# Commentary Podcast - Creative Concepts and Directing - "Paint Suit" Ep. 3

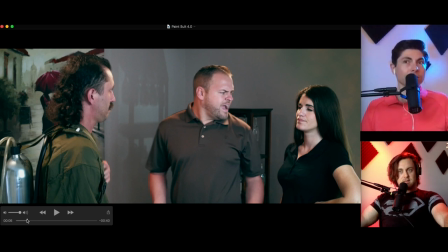8:16 get our first look at the man in the paint suit in a slight notice that he's got something weird on his back right but This guy has a mustache and a mullet. Yeah. And, yeah, let's see what he says.
The whole place painted by now.
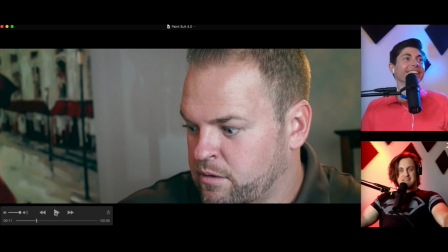8:35 I got this.
So he kind of pulls him in. The homeowner, he's mad. Yeah. The paint suit guy is just so cocky. He doesn't give a what. He's like, shh. He just tells him, yeah, quiets him down. I got this.
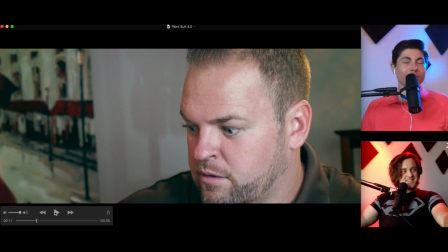8:51 I got this. And in the original scene, the best part is the original scene was supposed to just be a finger. It was supposed to be on the lips. But as soon as the talent turned to look at his wife, which was the obvious thing of who you're going to complain to,
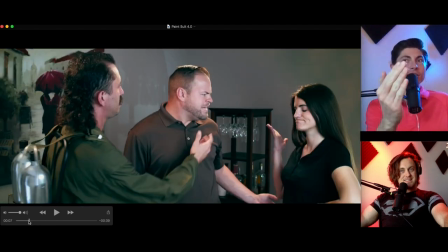9:04 he actually reached and kind of cupped the cheek, and we just had to go with that.
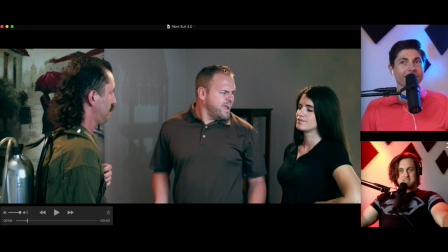9:11 I died on set when that happened. When that first went down. This is my buddy Mike, who should be pretty familiar by now because I've put him in a lot. And I actually cast my wife, Sarah, and my best friend as a couple because you do, as you do when you're in production.
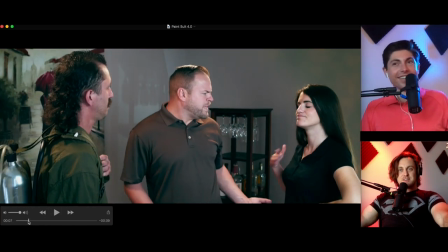9:28 So he went to look like he does there.
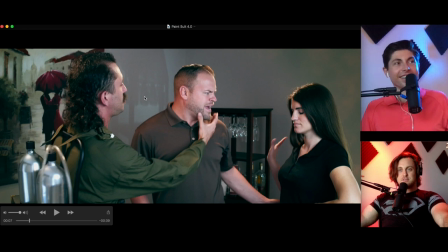9:32 But really that was in the treatment that he would just be looking at the paint suit guy and the paint suit guy would put a finger up against his lips and say, shh. But the actor knew that's what he was supposed to do, but he couldn't do it because Mike looked the other way. so he just i don't know if he's just improvising or what he just kind of grabs his face
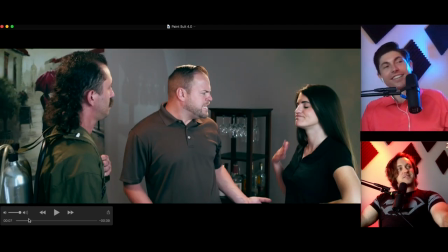9:52 we said that's gold and i just fell about the place we all did just laughing and i said okay we're gonna we're doing that
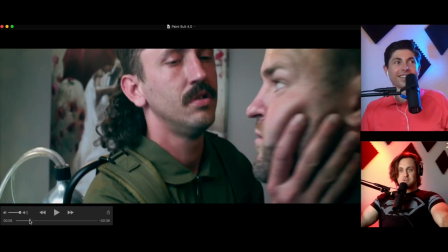10:01 even though that wasn't on the boards or anything so he pulls him in
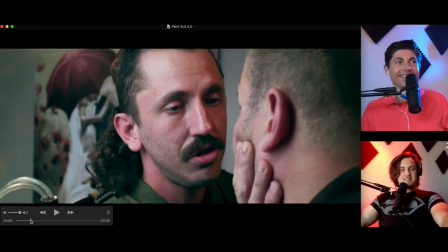10:06 we dolly forward to really get intense i'm a tight oh yeah i'm all about that
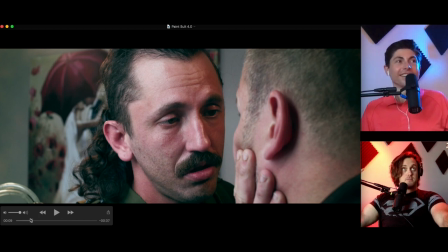10:10 dolly in on intense motion or in intense moments to dolly forward because it just sells it so much.
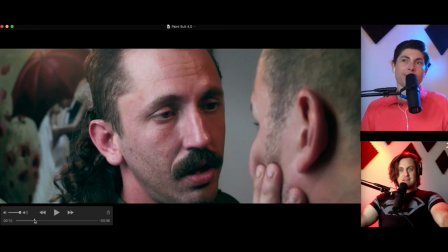10:19 It just brings the audience in like, oh, man. And we dolly all the way into here. And, of course, I'm not using a dolly. Actually, we saw on a monopod for this. Yeah. But, you know, you loosen up the head and you can kind of pedal,
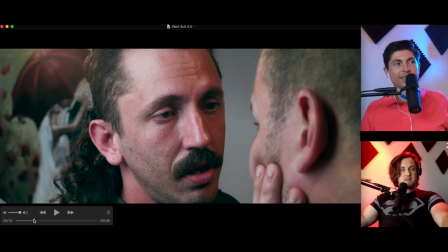10:33 or you can kind of dolly forward while tilting the head back so it maintains constant level.
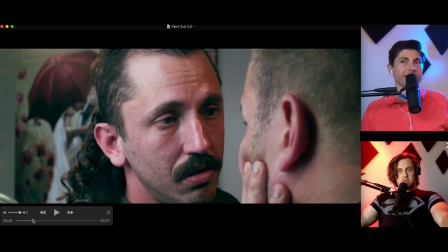10:41 We're just getting intimate. And there's a little float to it, as you can see. It's not, you know.
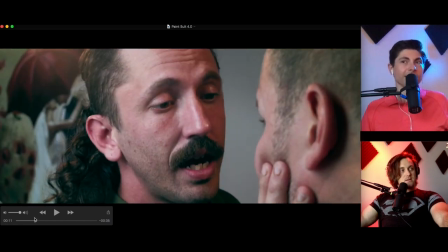10:45 And a lot of people ask us, or they say, oh, man, I thought he was going to kiss him on the lips. People, like, this is the first point. I mean, you see the mullet, but when they're really getting close, like now, you know, things are getting weird. That would have really been like a Bugs Bunny, Who Framed Roger Rabbit type of gag. We just kissed him.
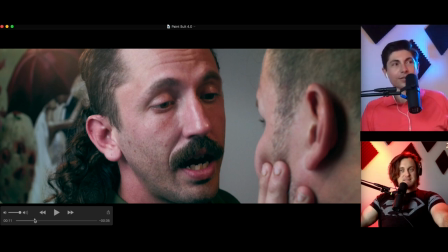11:04 Yeah. Might have been a little too weird for our client.
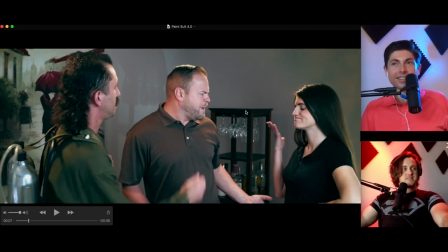11:08 Mike could have been, he could have done, like, the Bob Hoskins, Like when Roger Rabbit kisses him, that could have been a great moment.
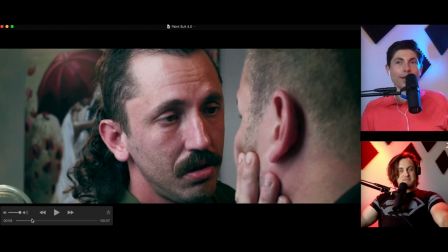11:14 Maybe next time. Yeah. And we get another real good look at the business in the front and the party in the back.
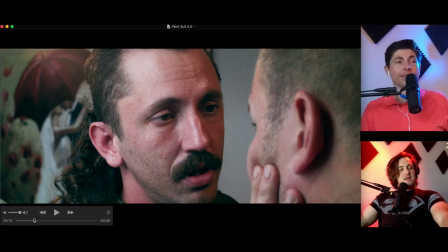11:21 Right. So that mullet is real. It's a real mullet. How did you find this guy? So let me go ahead and tell the story on that. So this is a guy who I went to high school with. His name is Devin. He never acted before. He'd never done anything like this before. And him and his buddies were hanging out at the bar. And he had longer hair.
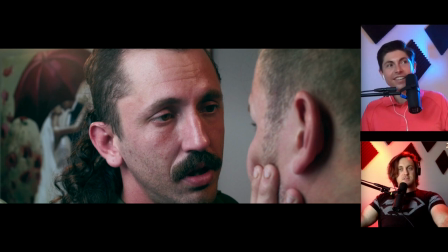11:38 Longer than mine is now. and he was going to get a haircut, but as a joke, he was going to just for one day only cut it into a mullet so he could go to the bar with a mullet and just make everybody laugh.